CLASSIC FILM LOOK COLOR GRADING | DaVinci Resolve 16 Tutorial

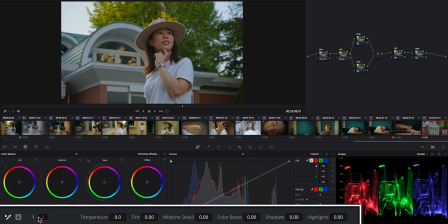(4:11)
So here's one of the keys in today's video, it's the temperature and tint. So those can add orange or blue and green or magenta easily to the image, but the color movement is huge like this. So I think it's not good for fine adjustment. I'm using this for base color at the beginning phase of color grading.
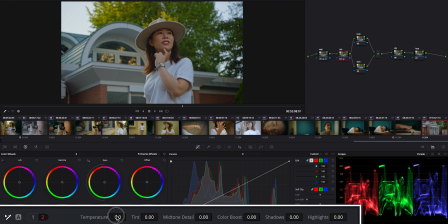(4:30)
So I'm going to shift this temperature to positive, which is orange direction,
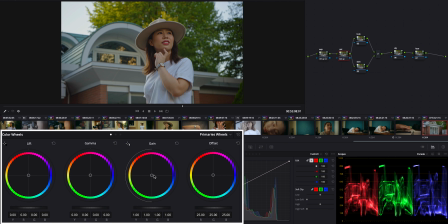(4:38)
like this, and move the gain toward the red to get extra orange feel. Also shift this gamma toward red to reduce blue and green. But reduce the red by moving this left to green side.
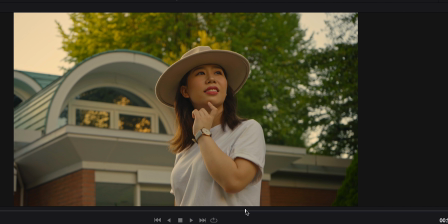(4:59)
great. So now the base color is pretty much done. I mean, I can expose with like this. But why don't we give it some more classic film look? Yes? Let's do it. Okay, so before you deep dive into that, why don't we take a really short break right here? Maybe 5 seconds.
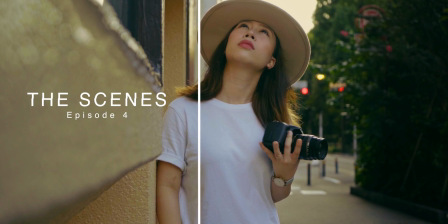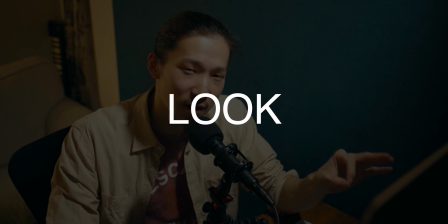(5:23)
Okay, let's continue. So from now, I'm going to actually give it some film, creative, iconic look.
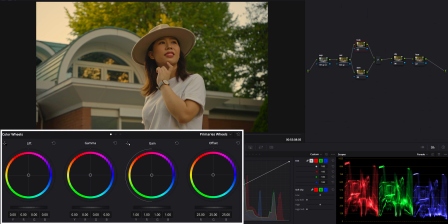(5:30)
But don't be afraid to break the skin tone, because we're gonna fix it later. Okay, first, I want orange and yellow, so I'm gonna use log wheels. So first, I'm going to shift this mid-tone toward between red and yellow, all the way up like this, all the way up.
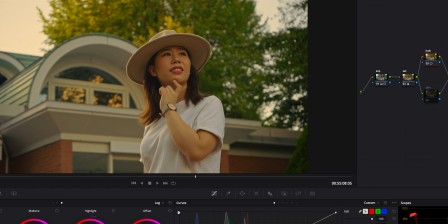(5:51)
Like this. Okay, now it's already making a difference. Okay, this is turned off, on, off, on, off. It's getting orange, yellow feel. And as you notice, this white t-shirt also become orange, but I want to maintain white on it.
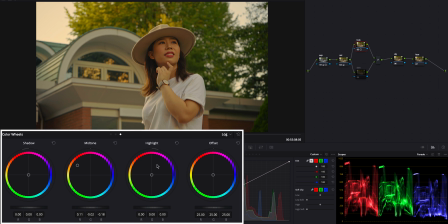(6:05)
So using this highlight, bringing this down to blue. Okay, now it's close to pure white, but don't make it like 100% pure white, because it's not gonna match with total atmosphere of this image.
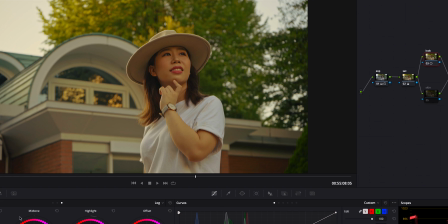(6:19)
And next is also one of keys in this video. So now the image looks good, but I think it's flat.
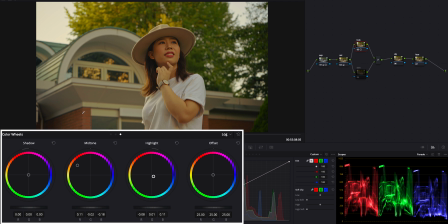(6:25)
I want a more gradation in the color. So I'm giving it blue and green in shadow. So as always, using this log shadow, shift this toward between blue and green.
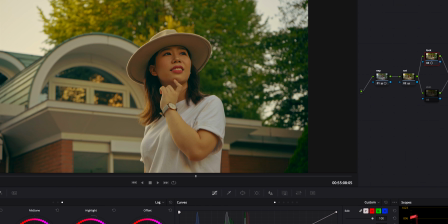(6:37)
Very good. Okay, turn off, turn on. Off, on, off, on. So now the image has classic orange feel, but also it's a modern look because of this blue and green shadow. But apparently, yes, I broke the piece of skin tone. Well, it's too saturated in a bad way.
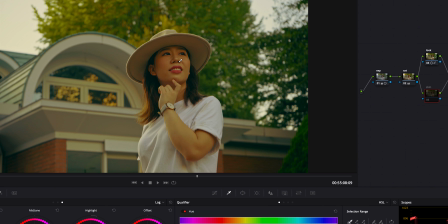(6:55)
I want more natural white and pink on it.
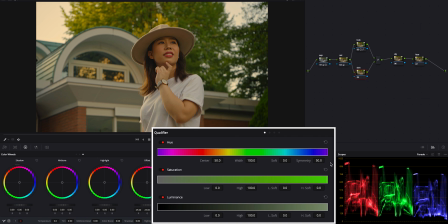(6:58)
So what I'm gonna do is, as always, using qualifier to select only skin tone.
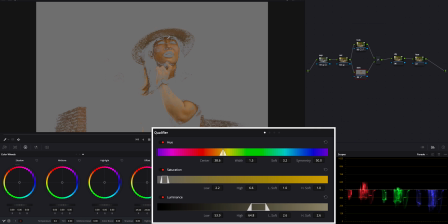(7:04)
But personally, forehead or nose are easy to pick. Just click on it and drag it and select the skin tone, skin color, this orange, yellow, and use luminance, saturation, and hue.
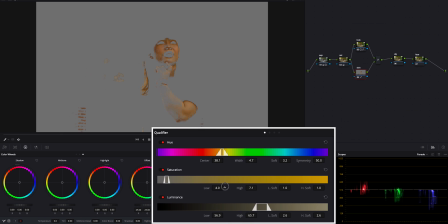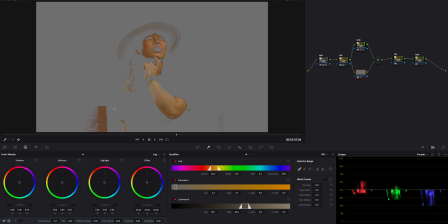(7:25)
Okay, good, pretty much it. But now, also, I selected stuff I don't need, like this wool, but let's leave it as okay. I'm not gonna be crazy about it. And then blow this out, like blend those each other.
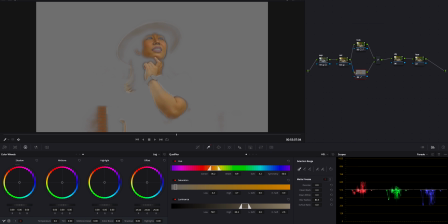(7:40)
Okay, so now whatever you change in this node applies to only skin tone, which I just selected. Okay, so moving to hue versus option. So first, I'm going to start off with saturation.
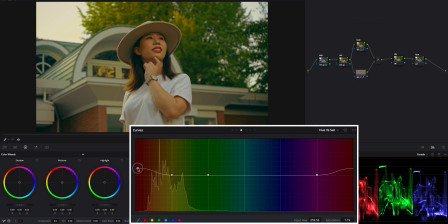(7:51)
Bring this red and orange a little bit up. Well, this can apply to other options, but don't go over this second line as much as possible, because it's gonna break the whole piece of color balance. And next, luminance. Well, the color is good, but I think it's too deep right now.
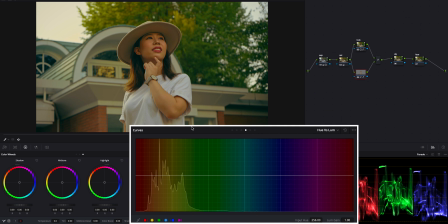(8:09)
I mean, it's too strong, so I'm gonna light them up. So bring this red up a little bit, and also yellow up, like higher than this red.
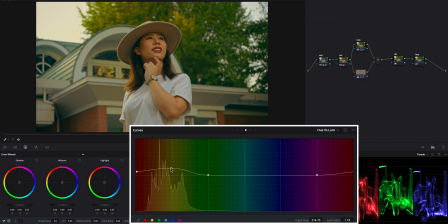(8:20)
Good. Now it has great red and yellow gradation in a face, and those colors become more lighter. And then moving to hue, bring this red up just a tiny little bit.
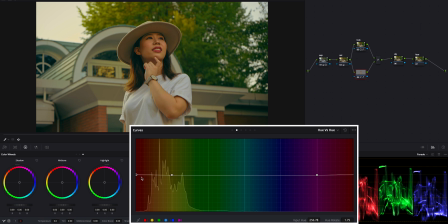(8:34)
Can you notice? Just tiny a little bit. Really small difference. But skin can get human natural pink in it by doing this.
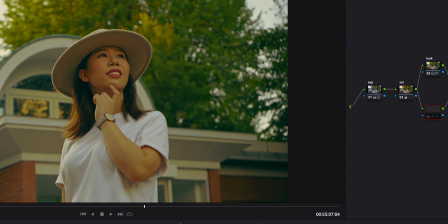(8:42)
If it's too much, do the opposite. Okay, let's turn off, on, off, on. Okay, great. So now the image is getting close to the finale. In the next step, I'm gonna use mask to give it some feel.
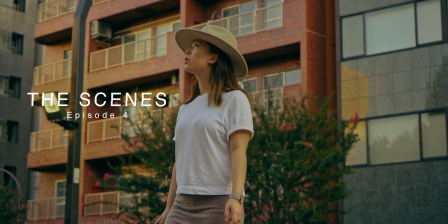Okay, so this section, the mask section, will be the last step. Be patient, almost there.
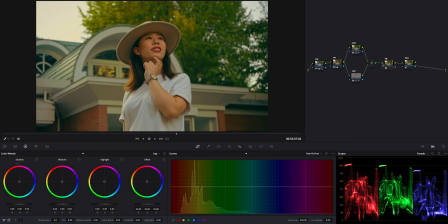(9:05)
So I wanna make her stand out more, so I'm gonna darken around her. Okay, so moving to this mask tool, this window tool, and select circle mask, and make a shape like this.
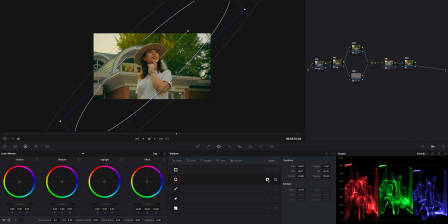(9:16)
And blur this out and invert. So now whatever you do applies to only outside of this mask.
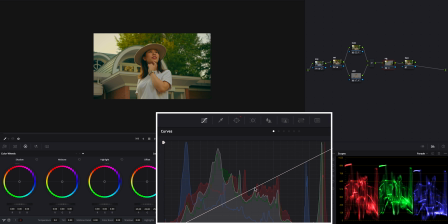(9:23)
And moving to curve and lower the exposure. Just like this.
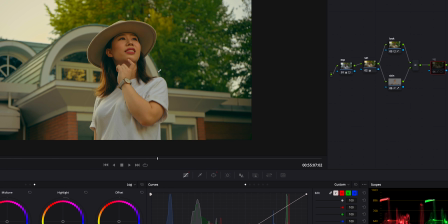(9:29)
Turn off, on, off, on, off, on. So now it's much easier to focus on her. And at the last, I'm going to give her face extra light.
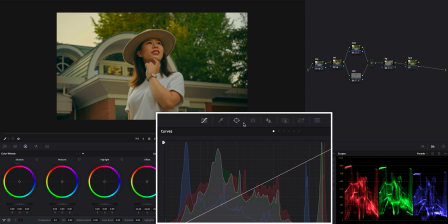(9:40)
So moving to next node, and again, this window tool,
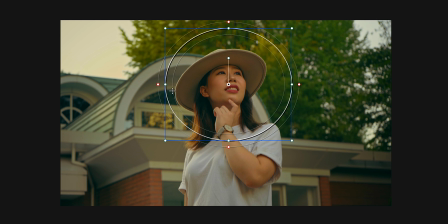(9:44)
select circle mask and cover this face, and again, blur this out.
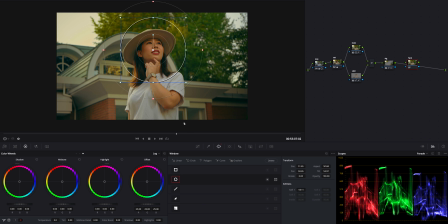(9:49)
But this face is moving, right? So we gotta track it. So using this tracker and go back to point where you want to start to track,
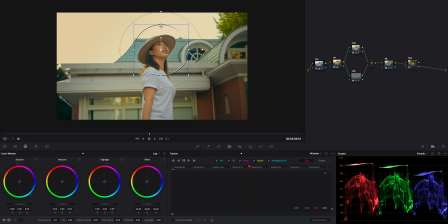(9:58)
around here and adjust the mask like this and hit the play. Just hope it goes well. Ah, damn it. It's not working well.
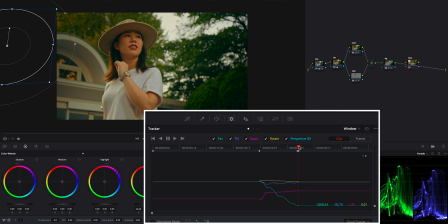(10:11)
And then it stops. What I'm gonna have to do is go back to, I guess, this point.
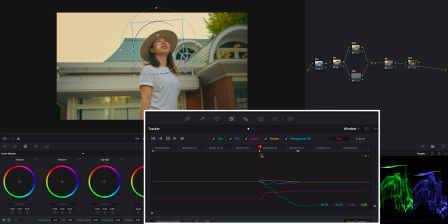(10:17)
So from now, I have to do this frame by frame. So select this frame and hit the right arrow key on your keyboard and go forward, forward, forward, and also move this mask, move mask, forward, forward, move mask, forward, forward, move mask. Just repeat this until it gets perfect.
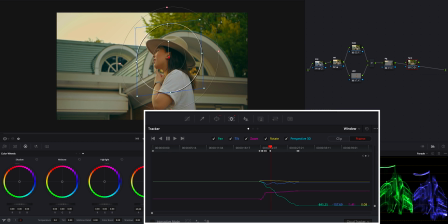Okay, so I just finished tracking. Ah, that was a lot of works.
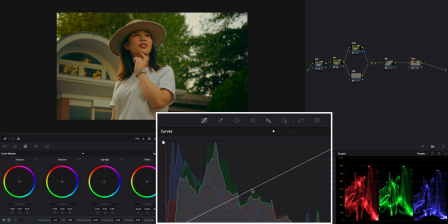(10:49)
So I'm moving to this curve again and bring this up a little bit. So now her face is getting extra light.
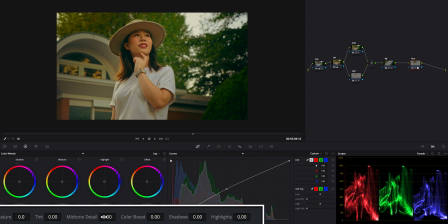(10:56)
And also I'm going to lower this mid tone detail to make her face more creamier. Okay, let's see what we did.
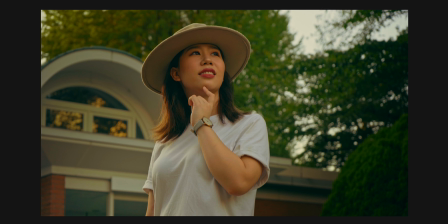(11:04)
Turn off, on, off, on. Now her face stands out much more better.
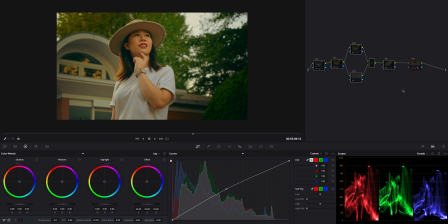(11:11)
It's nice and clean, creamier. All right, so let's turn off all of this back to zero and I'll send you to the journey of all processes I did. I'll see you guys again at the world full of colors.
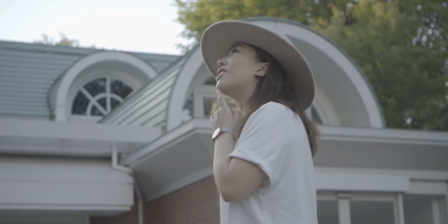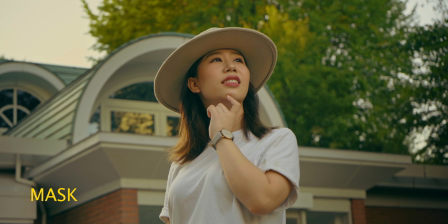Okay, I am pretty happy about this. So now my job is done like this. I'll give this back to you.
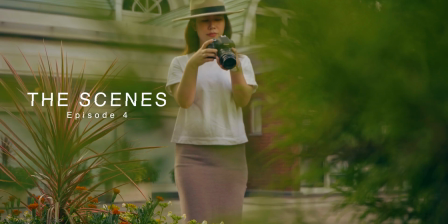Okay, welcome back. I hope you guys had a wonderful journey out there. If there is something helpful, I am more than happy. So as you know, that scene was shot on A7 III and its kit lens, but it doesn't look so. Important thing is how you do. You got your camera and lens, you have minimal requirements for filmmaking. So now you're also in a game. No time to say, I don't have good gears. Use what you can use, 100%. Maximize your filmmaking potential with what? I am here for that. Okay, this is it. If you have any questions about this video, don't hesitate to leave the comment below. And if you have any requests for next scenes, also leave the comment below. So today's topic is pretty much it. And thank you for watching this video. If you like this scene, show me a thumb and hit the subscribe.